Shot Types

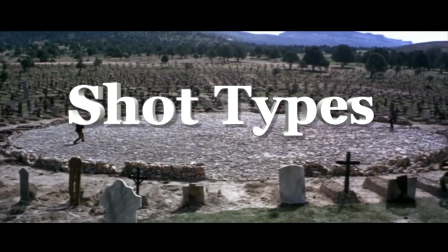[3:36]
This scene is useful in explaining the concept of shot types, which refers to the implied distance between the camera and its subjects.
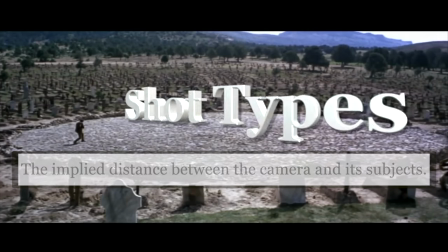[3:45]
There are five commonly used shot types in film. They are the extreme long shot, the long shot,
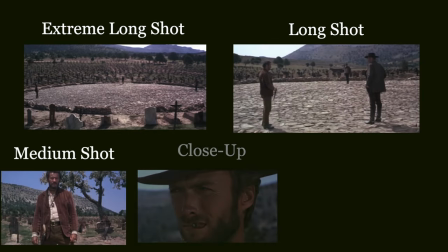[3:54]
medium shot, close-up, and extreme close-up.
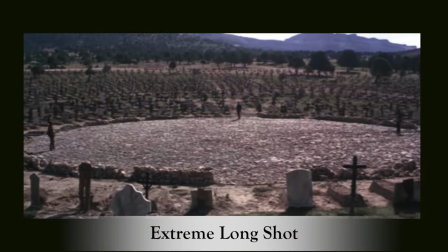[3:59]
The extreme long shot sets the camera furthest away from the subjects, and is typically used to emphasize setting or establish location.
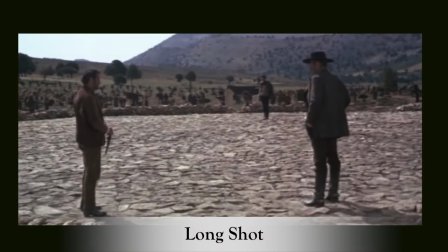[4:12]
The long shot moves the camera closer to the subjects. Background is still part of the shot, but less important. Characters are typically framed from head to toe, and the action or movement of the characters becomes more important.
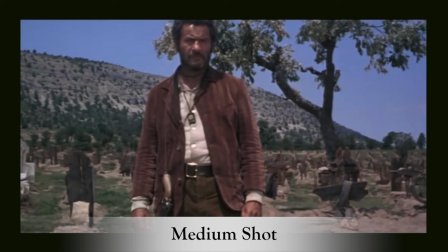[4:29]
In the medium shot, characters are filmed anywhere from the knees, waist, or chest up. Now we can see more detail of the human body, and emphasis is placed on characters' body language, with background becoming much less important.
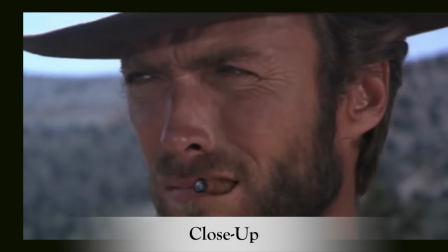[4:49]
The close-up removes background and fills most of the screen with a face. Now facial expressions are driving the narrative. A close-up can also be used to enlarge an object.
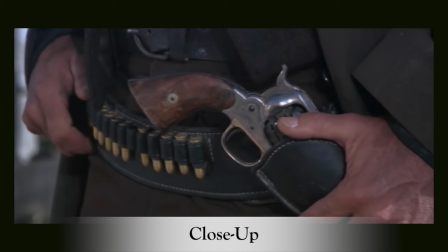[5:02]
This adds narrative significance to that object and signifies that the object will be important later in the scene or later in the movie.
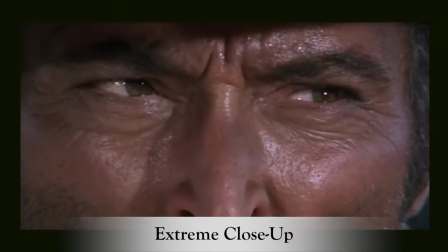[5:12]
An extreme close-up enlarges a face so large that only part of it fits within the frame. The slightest movement of the face carries tremendous weight. The extreme close-up is typically used to emphasize the highest moment of tension within a scene.
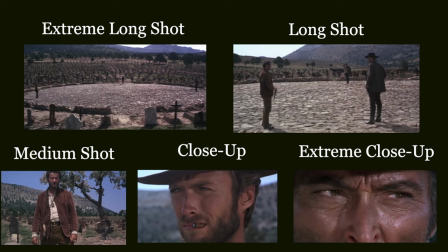[5:31]
While there are several others that can be added to this list, these five create the basic foundation of shot type choices in cinematography. Typically, scenes will follow a standard progression, starting with some type of long shot at the beginning of the scene,
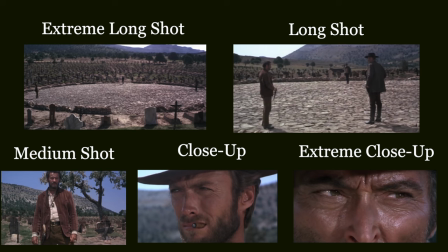[5:47]
then moving into medium shots, before moving into the close-ups. This progression of shot types, moving from far away to close-up, has become a standard formula in most films.
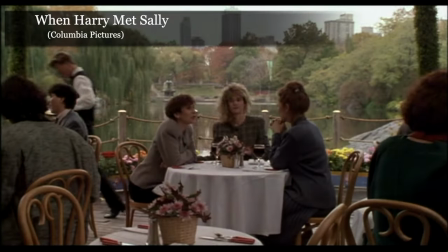[5:59]
Here's an example.
His pockets, okay? Marie, why do you go through his pockets?
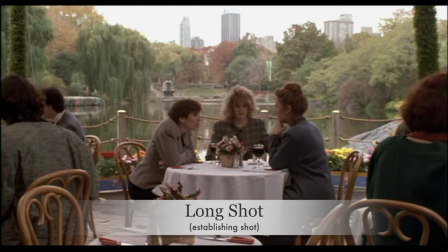[6:05] You know what I found? No, what? They just bought a dining room table. He and his wife just went out and spent $1,600 on a dining room table.
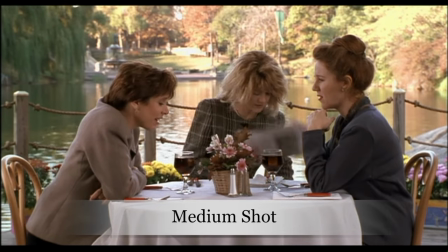[6:12] Where? The point isn't where, Alice. The point is he's never gonna leave her.
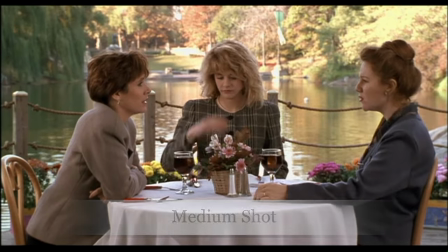[6:17] So what else is new? You've known this for 2 years. You're right. You're right. I know you're right.
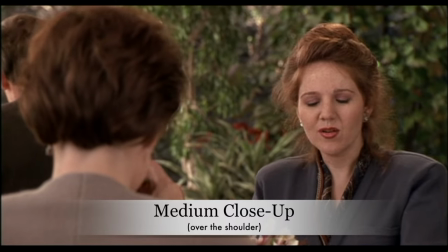[6:22] Why can't you find someone single? When I was single, I knew lots of nice single men. There must be someone.
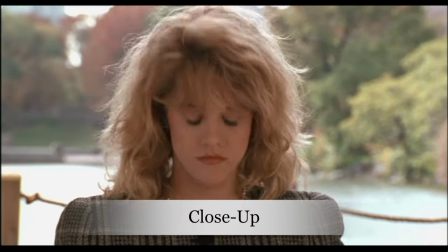[6:28] Sally found someone. Well, Sally got the last good one. Joe and I broke up.
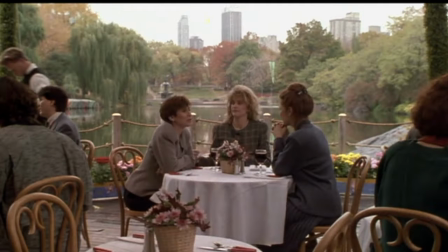[6:34]
Here you can see the standard progression that takes us from a long shot, through medium shots, to a close-up.
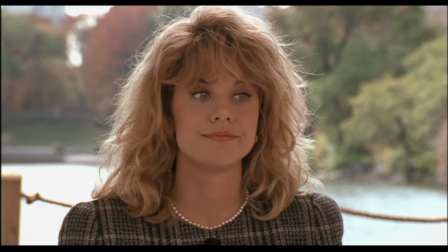[6:43]
Now that you are aware of this standard progression of shot types, you will notice it all the time in the films you watch.
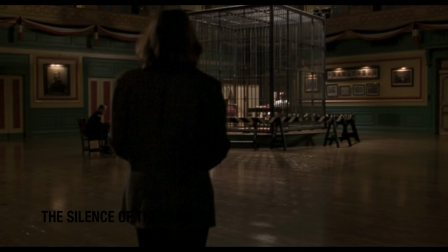[6:51]
For example, the classic interaction between Hannibal Lecter and Clarice in The Silence of the Lambs begins with an establishing shot.
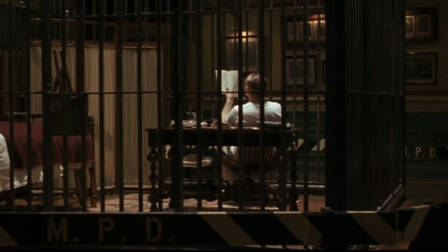[7:00]
Before moving into the long shot, medium shots,
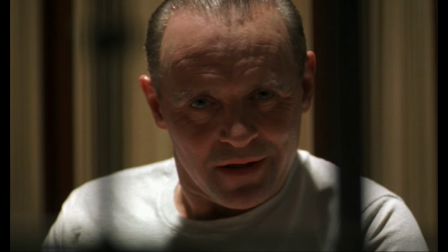[7:07]
and then into close-ups. The more Lecter gets into Clarice's head, the closer the camera gets to the characters,
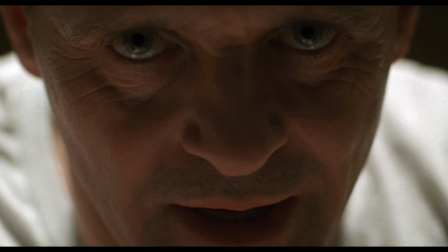[7:16]
ultimately ending with this extreme close-up when Lecter finally gets the information he was seeking. Getting closer to the characters as the tension rises is very common, typically ending with this type of extreme close-up.
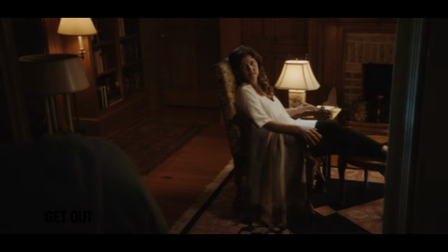[7:33]
The same pattern is used during the hypnosis scene in Get Out.